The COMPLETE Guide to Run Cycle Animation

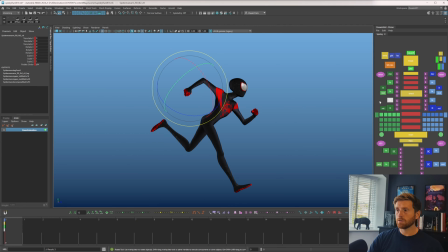4:10 Just get a little bend in those limbs just to help this line of action of the arms.
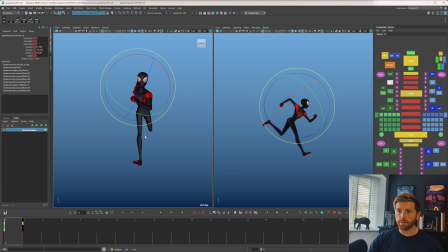4:15 I like how bendy that neck is. You should see from the front how this silhouette and everything is working. I think I'd probably push this a little more. The weight would probably be coming over. Oh, the weight would be pretty in the center right now.
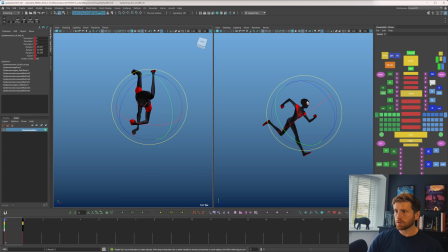4:27 Okay, the arms are feeling pushed, but they're feeling that connected just a little bit more connection it's probably this angle here just so i can feel a little more flow through them so maybe i can get a bit more of this that's a bit nicer and then maybe i can push this just
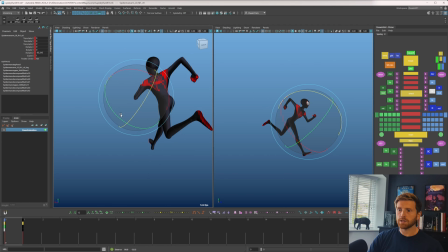4:45 a bit thinking about extremes right now okay that's feeling a bit more balanced to me and the feet feel okay i think we can probably grab this one and drag it more behind so grab pivot and just push it out there's something generic and something like on the spot kind of want it
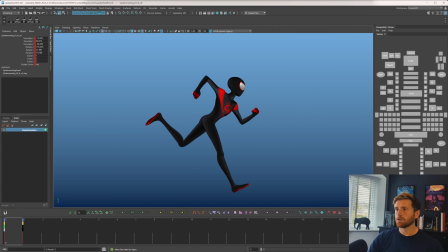5:02 to work from all angles which i think that does so we have a contact and i want to have a contact on the other side as well let's just take that whole pose and mirror it that works pretty nicely in the middle i'm going to do the tween machine and we've got spider-man
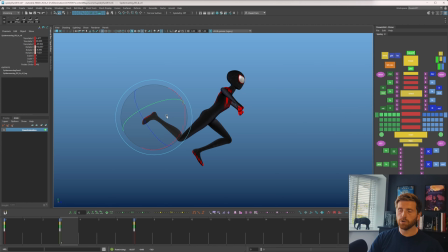5:20 riding the bike i don't want to too much up and down i want this to be quite a cartoony push run i mean you'll see what what the run looks like based on the start of the video i don't know what it looks like yet i'm still making it zero out the roll
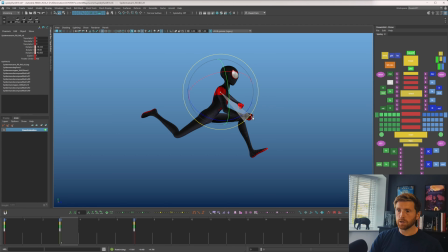5:32 mind that chest just like being a bit delayed behind the arm i do kind of want it in its own silhouette a bit earlier i know it's breaking a bit that's something we could
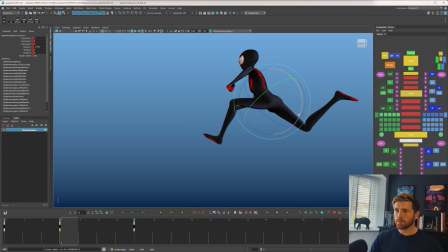5:41 possibly fix at some point but i also don't want the hips to be out of there nice line of
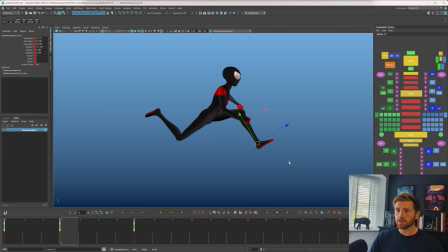5:50 action that i have right now so i'm gonna leave it for now i'm gonna try and push this and then worry about intersections and things like that at a late stage if I want. In my mind I'm kind of picturing the arms swing through at a slower rate than the legs.
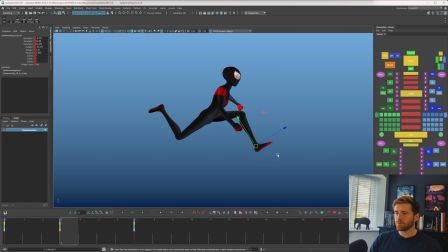6:06 I'm picturing the legs kind of holding a bit in the air and hopefully that makes more sense when I actually get into cleaning this up a bit more. Yeah I probably want this driving through a little more actually don't I? I'm not 100% on these poses at the moment anyway.
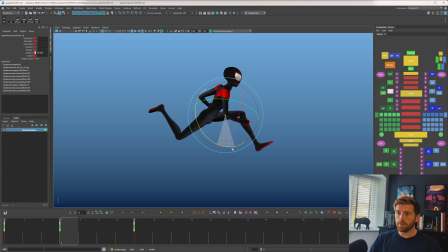6:22 These are all just kind of placeholders so i can go in and kind of fix it when i hit spline i'm not worried about having things on steps yet or anything like that i'm just putting in keys and i'm gonna spline it anyway so i think that feels pretty all right so out
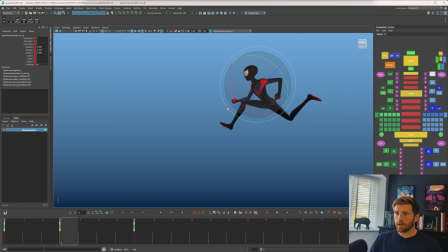6:40 of the back arm lead with the shoulder back a bit more and the elbow just watching that headspace to check that it's not moving like way too much so i just want to get that a bit more centered that too mix that back on and again it's not very important i'm gonna fix
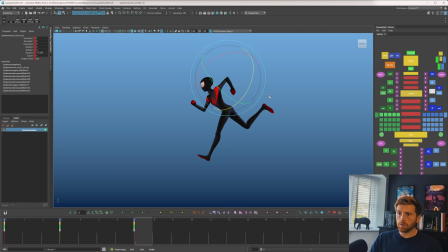6:53 that in spline anyway i just want something in there to work with so it'll be cool this compress more let's kind of get that all right so we have some poses we have an up and kind of see that this is flashing a bit just because it feels like it's replacing that foot
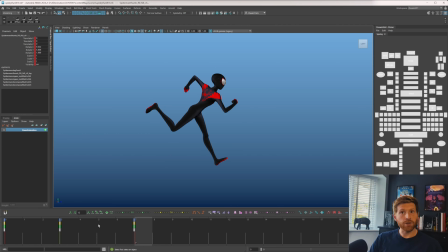7:07 and if we just go through this in spline right now it's a total mess let's not do that and let's add in the next
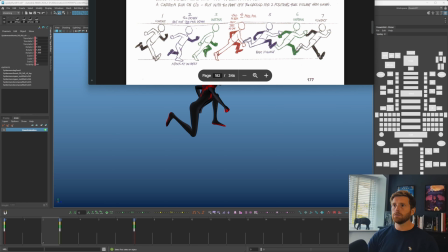7:16 poses i want this to be quite push cycle i don't want to just be kind of moving linearly the whole way through the cycle I want it to be very held at the top and then quickly so you're almost just reading these poses when he's in the air which
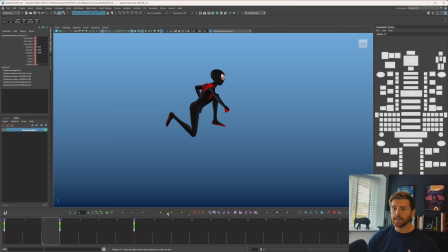7:31 I think will look quite nice so let's put in that down just going to use tween machine just give me something in between these poses
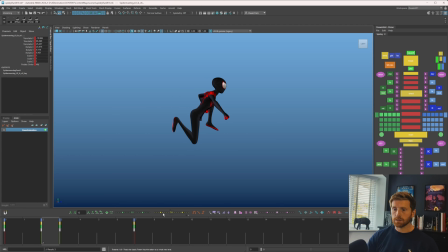7:38 and I'll just go back to the previous pose on these reset the roll and just move that back a little this leg is going to start coming through again i don't want this to be too like linear so this was like a standard
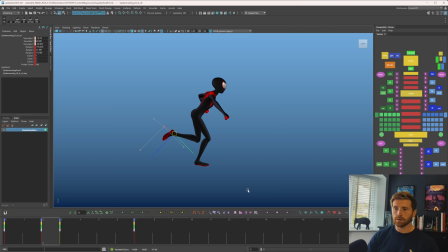7:59 you know just walk cycle everything would feel a bit you know like at this point it's going to be coming through perfectly here but i just want to hold that back a bit so the extremes of those legs are kind of in these positions a bit more so you kind of read them
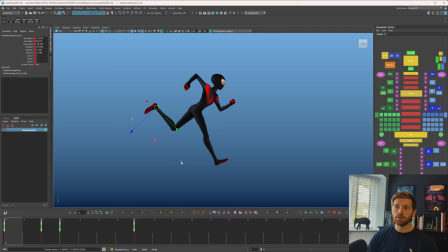8:16 in in this area more than reading an entire cycle of back and forth back and forth it's going to be like like that
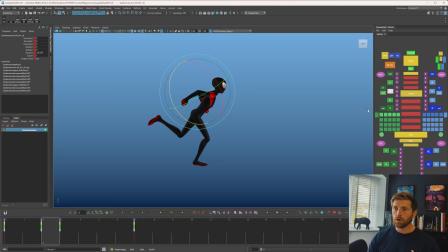8:31 and i think this would be a good time to create a bit of overlap and drag in these arms i also feel like it would be cool to lead with the chest a little more there just to kind of drive that run feel like it's nice to get a little well overlap
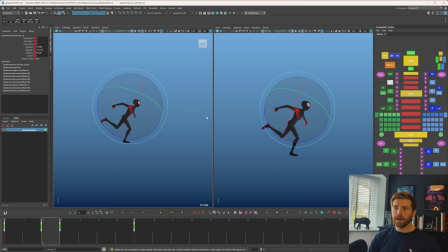8:51 is nice but when you just overlap and don't have anything driving just feels a little unintentional at times so that might be too much to be honest but we'll see just putting something in just so i have something essentially and then i'll
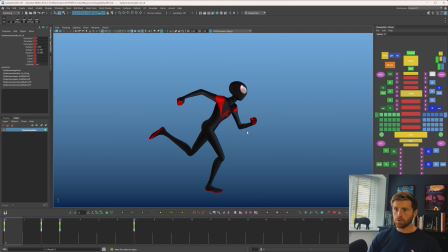9:10 do some figuring out a bit later i just want to grab the pose i had previously and then work out of that with cartoony stuff it can be useful to do that rather than just grabbing something in between two poses because that can just make things a bit muddy and a bit
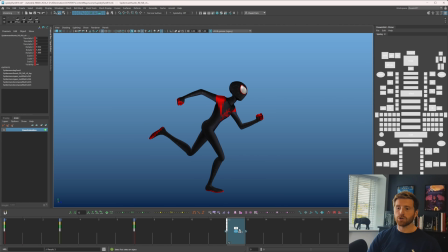9:30 unintentional and just linear for example if i i have that pose i'm just gonna put it here if i just grab something from the machine to get
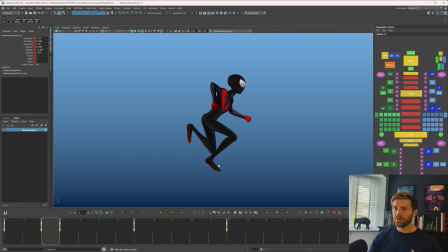9:38 this foot then working i need to do a ton of work it's just easier to grab this pose and then go back from there just so i have this like rounded almost in that previous pose and i know where to go from that and i can control my spacing out of that it's
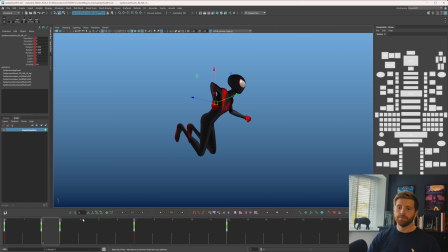9:53 just a good way to keep things a bit tighter i'm not making huge decisions right now not sure
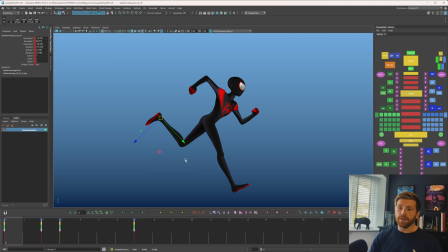9:57 but i might want this leg to overlap on this pose for example but i'm just putting something in so i can then work with it a bit later and see what we want so then we need an up pose i don't think of it so much as a passing position or an up pose i think of this as a stretch
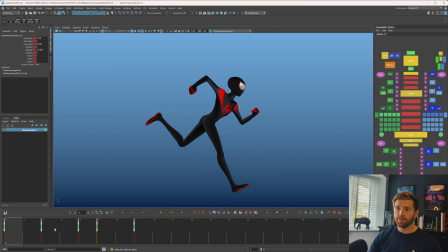10:17 pose so you have a contact here but this is an extreme pose because we have this at its lowest so this is the squash pose and then you have the stretch pose where if you don't have that pose and you just
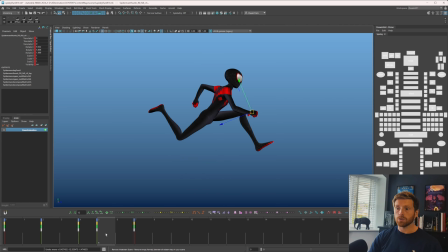10:31 go from contact to up the contact things don't feel all super overlappy and organic so if you then put in you put
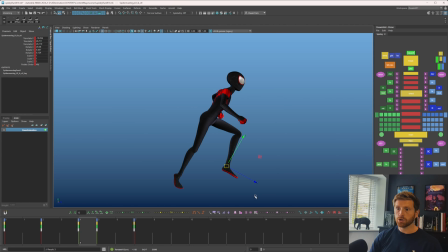10:40 in these poses which give you some squash and stretch it really kind of starts to come to life so again this is a good example of just favoring things so if i just went then it would give me this which actually if i just lower
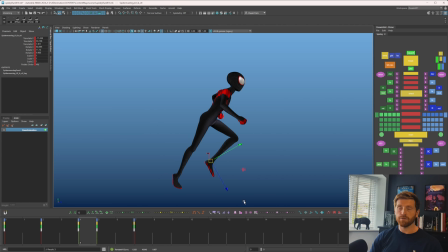10:58 it doesn't work too badly i feel like that's very valid for a run cycle and you might want to do that was your run cycle depending on how realistic but i want to favor things more than that so i'm gonna give it a much more favor between machine and i'm also just going to put it closer to
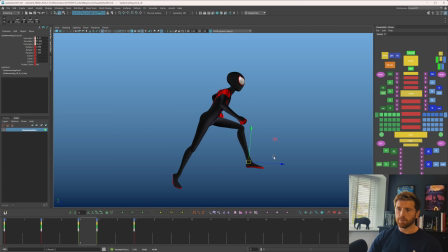11:14 this final position here give it an arc we pushed it a bit too much and then i think the arms it would be nice if they were a bit more held on the previous frame i'm just going to kind of look at the position of this hand and flick between my poses see how much spacing that is giving me And one thing I haven't mentioned,
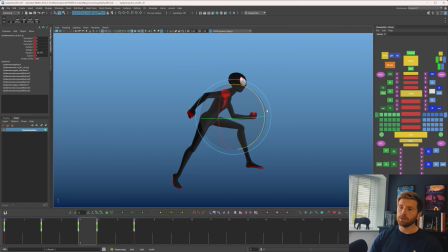11:33 running cycles are definitely easier, at least in my opinion, than a walk cycle because there's just less poses. There is less that you need to worry about. So you can kind of see me manipulating the root control, also the hip control when I just want to tweak some things.
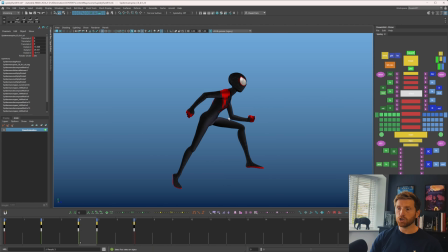11:47 And that is because I don't really care too much about how that's going to spline and perfectly interpolate because I could be going from a very different pose from one pose to a very different pose.